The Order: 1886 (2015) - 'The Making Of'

I think, to me, the most terrifying thing is that we try to basically always have some degree of a performance in them that carries a level of intelligence. They are smart. I think, to me, that's actually the scariest thing about them. And when something can look at you, size you up, and be at your equal, if not above you, I think it becomes very, very scary.
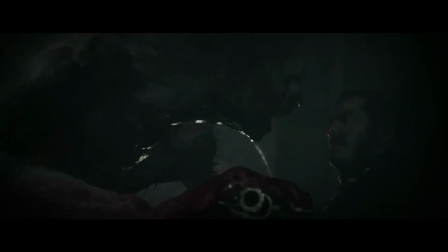16:53 You swine.
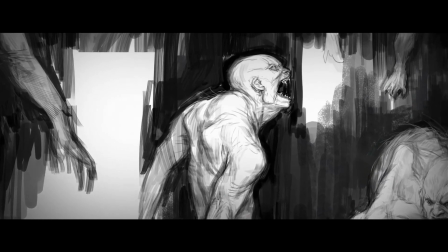16:58 We really tried to capture the right balance of both human lupine anatomy and that level of imperfection that makes it not feel like this kind of action-y comic book creature and much more like this is a creature that could have existed that we just haven't seen yet.
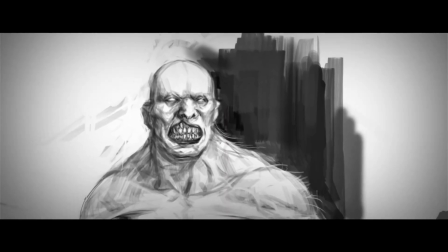17:16 The anatomy has to be right. If it doesn't look like it's built for the purpose that it needs to serve, You know, you don't want something to look like a man in a suit.
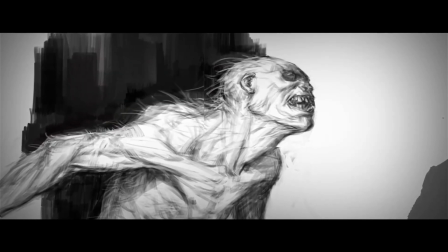17:24 You don't want something to just have weird kind of bones jutting out of it just because that looks cool or scary. Also trying to retain a sense of the person. We didn't want this magical transformation from a specific guy to generic scary creature.
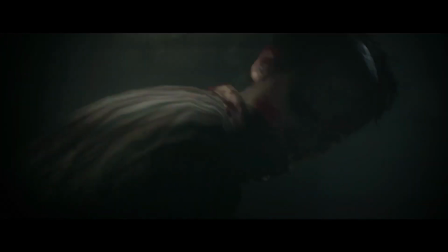17:38 We wanted a sense of who that person was still to kind of transfer them to the lichen anatomy. We knew that one of the kind of the pillars of the game was that we not just have lichens, but we have the ability to transform a human into a lichen or vice versa. We wanted no cheats. We wanted continuous, no-cut shots of this happening.
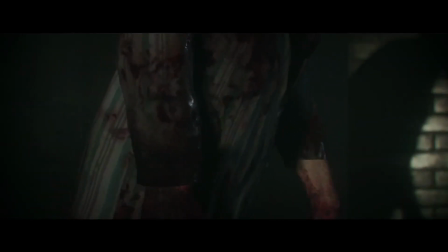17:59 And so what that means is actually transforming the anatomy. The blood from the heart through the veins and arteries.
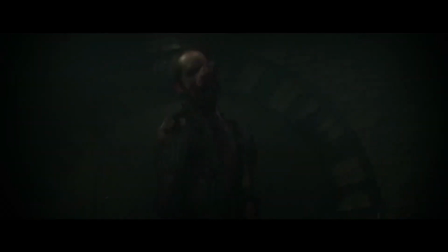18:07 You kind of see this chest expansion as if maybe the lungs, the ribcage, and then all the rest of it as it's being carried through the blood kind of moves outwards to the extremities. The hips, the pelvis, the big toes of the humans actually morphs and migrates back to the Dupla. Everything is very, very different from how the thing is structured.
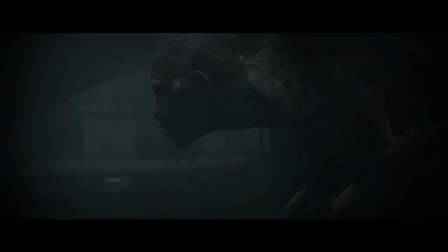18:27 Finding 3D topology that allowed us to achieve that was quite a process. And then the hair growth was another challenge. As they're transforming, a mostly bald human is now transforming into a very hairy dog, cat-like creature. On top of that, the skeletons of both characters are actually animating and transforming along with this blend shape. On top of that, the materials are animating and blending between the human state,
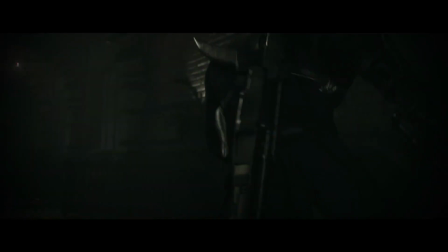18:52 sort of an in-between transformation state, and the lichen state without any tricks or gimmicks. I think that's something that people are gonna be really kind of excited about. You know, there's that moment where you're like, oh, man, turning into a lichen, this is awesome.
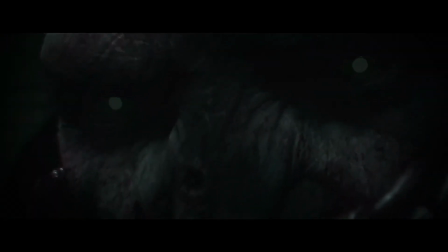19:04 And so we wanted to make sure we played that up. But once you feel like that thing makes sense and that it could really stand in front of you, I think there's this whole other layer of kind of emotional sense in where you're like, Wow, that's not just this thing that I take for granted as being a monster or something just, ooh, scary. It's like, that maybe could be something that, you know, we just haven't found in the world. They're in hiding. We don't know where they are. It's always a struggle, because everybody was like, should we push it a little more? It's like, no, you know, guys, let's make it believable. Let's keep it in the realm of what people are gonna say. You know what? I don't believe in them, but if I did, that's what I would have believed.
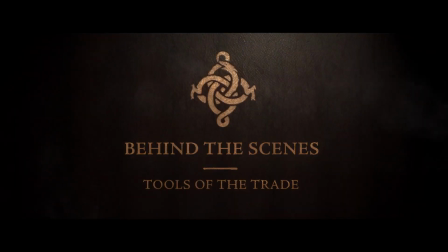19:37 The order was originally formed as a means to go hand in hand and fight against the half-breeds. Humanity was, at the time, at war with the half-breeds, and they had a hard time surviving. The half-breeds were fewer, but they were definitely more powerful. At this point in the story, the Order has realized that, in order for them to finally win the battle over the half-breeds,
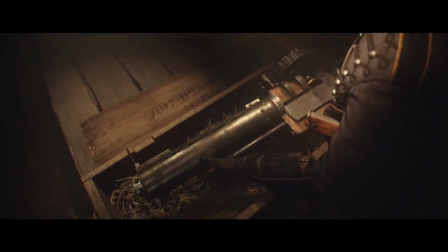19:55 they have to commission the best weapon makers that are in the world to make the things that they need to fight whatever it was that they were coming up against. And that war that remains the status quo for the better part of, like, you know, a thousand years,
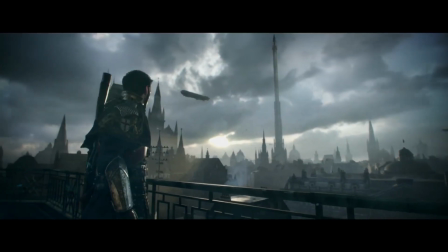20:07 suddenly changes with the Industrial Revolution, because now that equilibrium is changed by machinery and inventions.
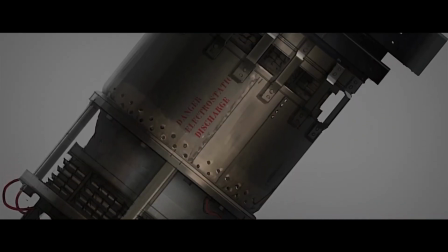20:14 We started looking at what are the things that we think are interesting to propel something, to weaponize something. It took a lot of iteration to get something that looked, had the craftsmanship of the period,
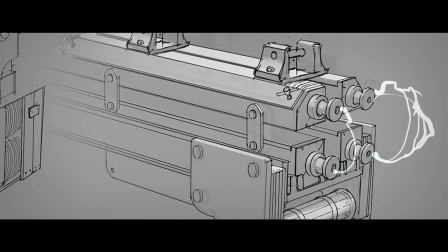20:23 but also you had this alternate technology that you had to integrate into just the basic assault rifle. There was definitely prototype weaponry at that time where some of the guns makers were developing automatic weapons out of their semi-automatic weapons.
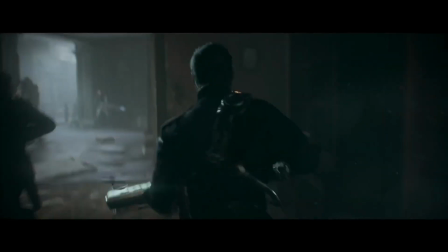20:36 So we thought a rifle that was fully automatic was something that they would have figured out.